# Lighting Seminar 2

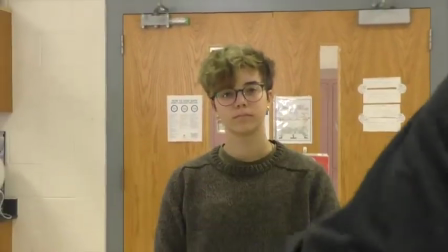4448s
That's close. I'll be right back.
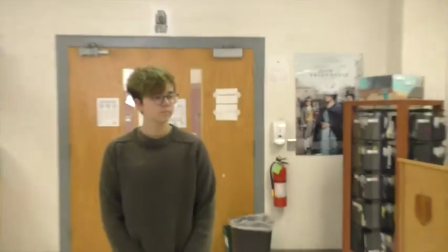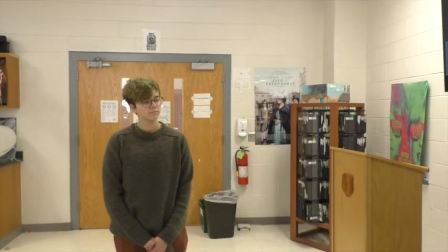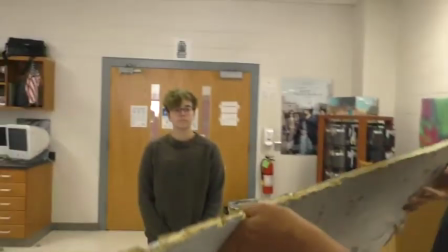4460s
This is where the shiny board gets really cool. So if we can get enough there.
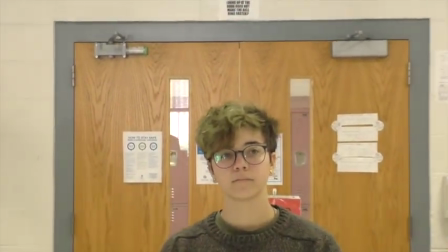4469s
So now I'm starting to get something in her face. It's at an unnatural angle because it's coming up, right?
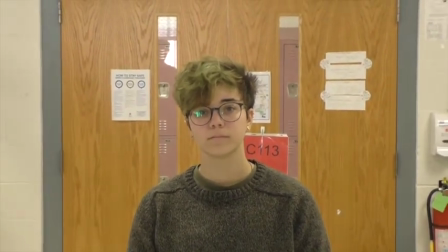4474s
You guys, uplight's usually not very attractive on people. It's not a spot where we really see it.
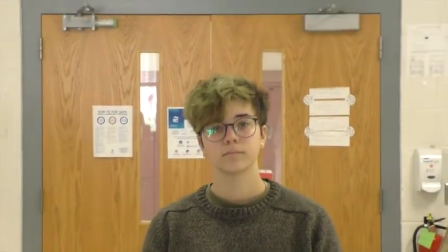4480s
If I could sneak it in more there, that's better. So now if your eye line's toward me just a little, crank your body 10 degrees.
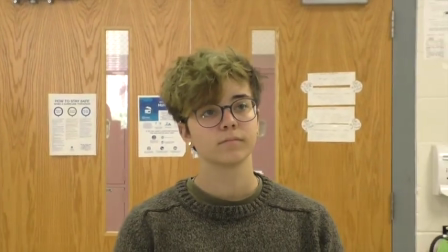4487s
There you go. Now, take that away, put that in. So now I'm getting some eye light.
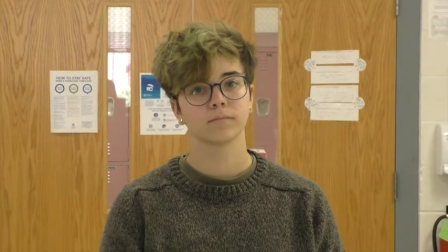4491s
Is that out of frame? Yeah. This is out? Okay, so the interviewer is where I'm at, the camera's where you are, and this is where the light is, and you're talking to me.
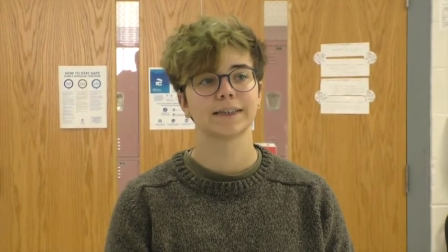4500s
That's your interview. Bing, just like that. Okay, so really simple.
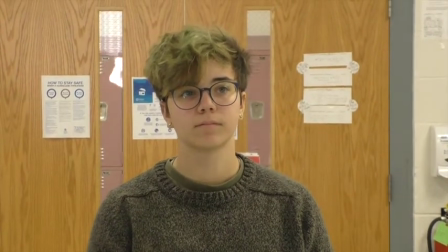4505s
You need one stand, right? And what I did was I eliminated a couple of problems.
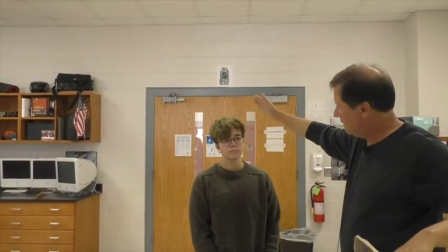4511s
Even though this light's still kicking in and causing a little bit of shadow on her, because you have some highlighty stuff going on in your hair, right?
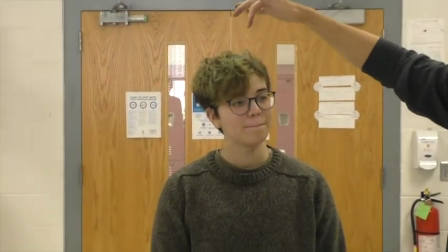4520s
Yeah. Sorry, I don't know a whole lot about hair, but I know a little bit. And so it's picking up and giving us some separation off that top light, right?
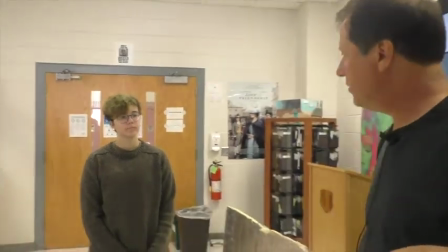4529s
And so what I want to do is just give enough light,
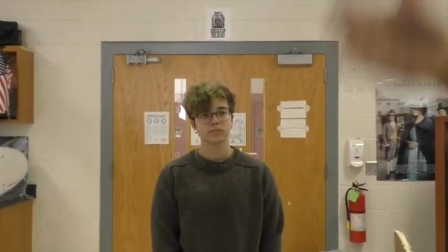4532s
because if I look at her face, it's just the same tone as the wall behind her, right?
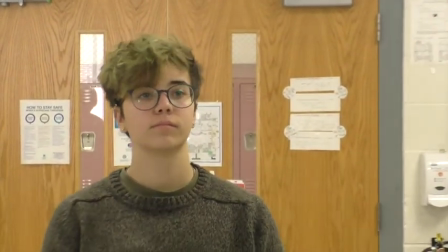4538s
It's just blah, not you, but the image, blah, right?
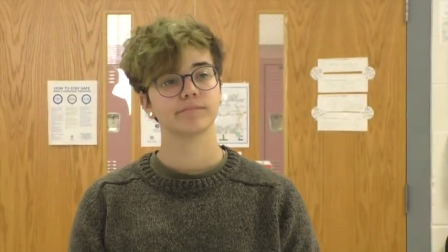4544s
So how do I improve that? I improve that by making our eye come in here.
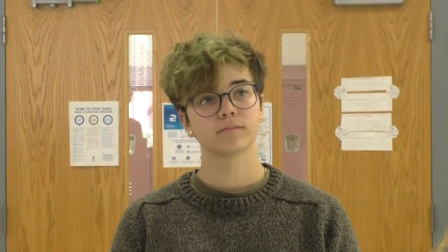4548s
And if I just pop a little bit of something in here on her face, now suddenly it's like, oh, okay, I want to look, my eye wants to look at here.
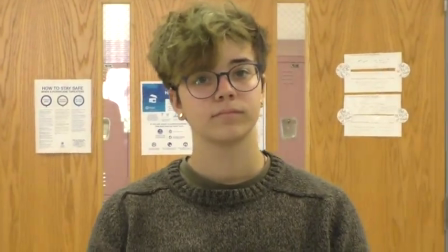4555s
Your eye's always going to go to the brightest thing in the frame or the thing that's moving.
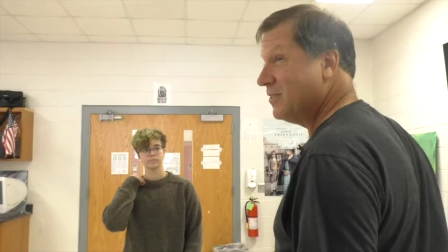4561s
This is what eyes do. Survival. Oh, look, something's coming to eat me.
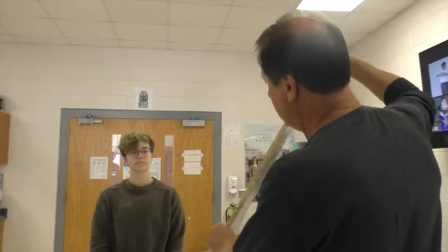4567s
I should look at it, right? Or that's a sparkly thing there. Maybe that's something I want to go and eat or avoid.
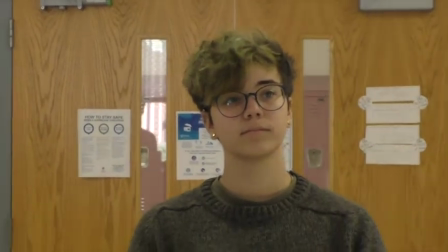4574s
And that's just normal, right? So a shiny board like this could work.
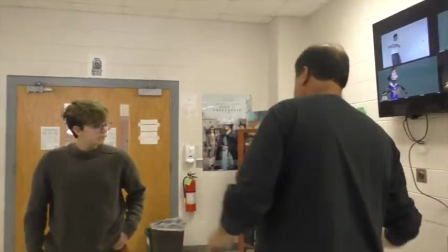4578s
The gold side, so I don't know if you guys can notice, but the light out here looks a little greener than the light in the other room.
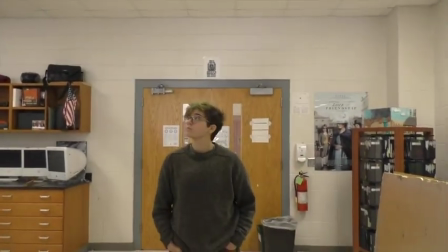4586s
Has anyone come upon that? No?
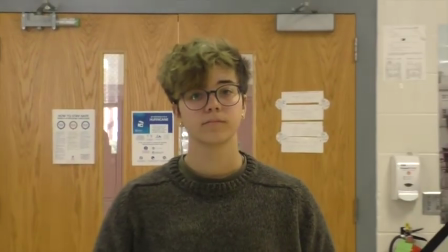4591s
Okay, so even the gold side works pretty well here. Some of these may have a silver. They're all gold.
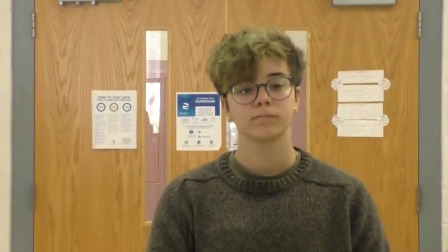4598s
So if any of these had a silver, I would preferentially use a silver instead of warming the light up with this.
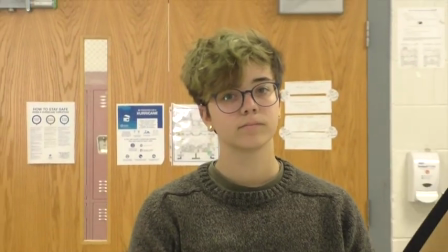4605s
But this doesn't give me quite enough bump. It's okay, but not ideal.
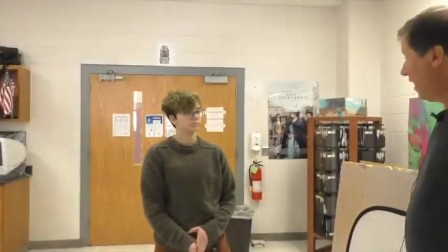4613s
Okay, that's a hallway. That's a simple hallway. I would not pick that background. I would pick, so actually if I was filming this space, I would probably try and stand here and show all that in the background,
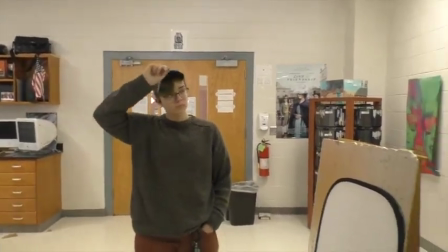4629s
because that's the most interesting part of this room, right? Is that big, nice, cluttered
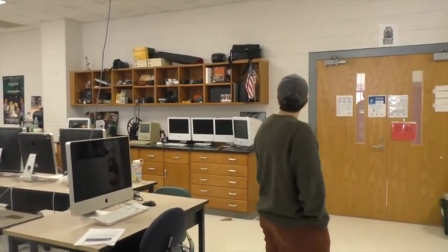4638s
bookshelf, thanks to the word I'm looking for, with all the cameras and stuff. I can't show any of the Captain Fantastic stuff because that's all trademarked, right?
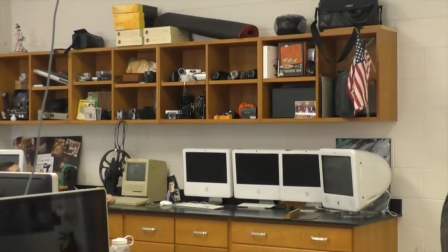4646s
The producers will be running out, you can't show that, you can't show that, don't show that, you can't show that. We'll have to blur that in post, don't show that. That's all here for 30 minutes. You're not showing that, right? You're not showing that. No, we're not showing it.
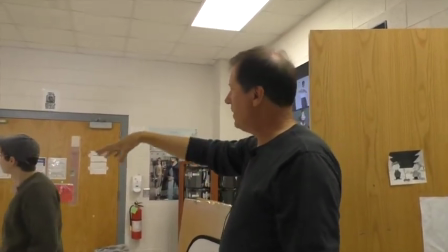4657s
Okay. So I would want something that's real neutral like this, but it's interesting.
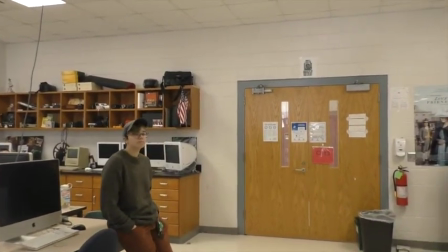4662s
There's a lot going on back there. And then when I bring you up here, right,
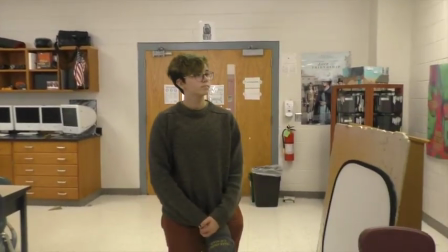4667s
and light you from this way and bring you, and now actually I may not even have to do too much.
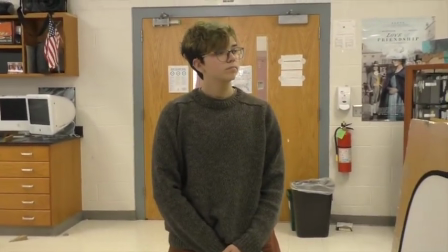4673s
I might sneak that shiny card in right here to just throw a little bit of light. And then that's a nice background. And if I can have control of my camera, we're getting into a new world, but if I have control of the camera settings, right, I would auto white balance.
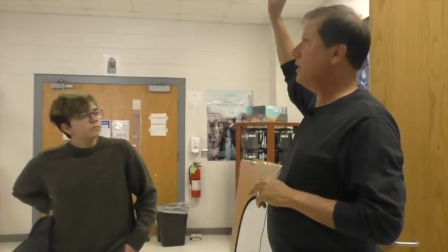4688s
I'd come in here and I'd white balance. That would get rid of the green that's in these lights.
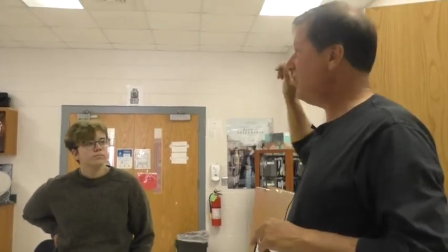4693s
Okay, make them neutral. Can you all see? I know I'm asking this.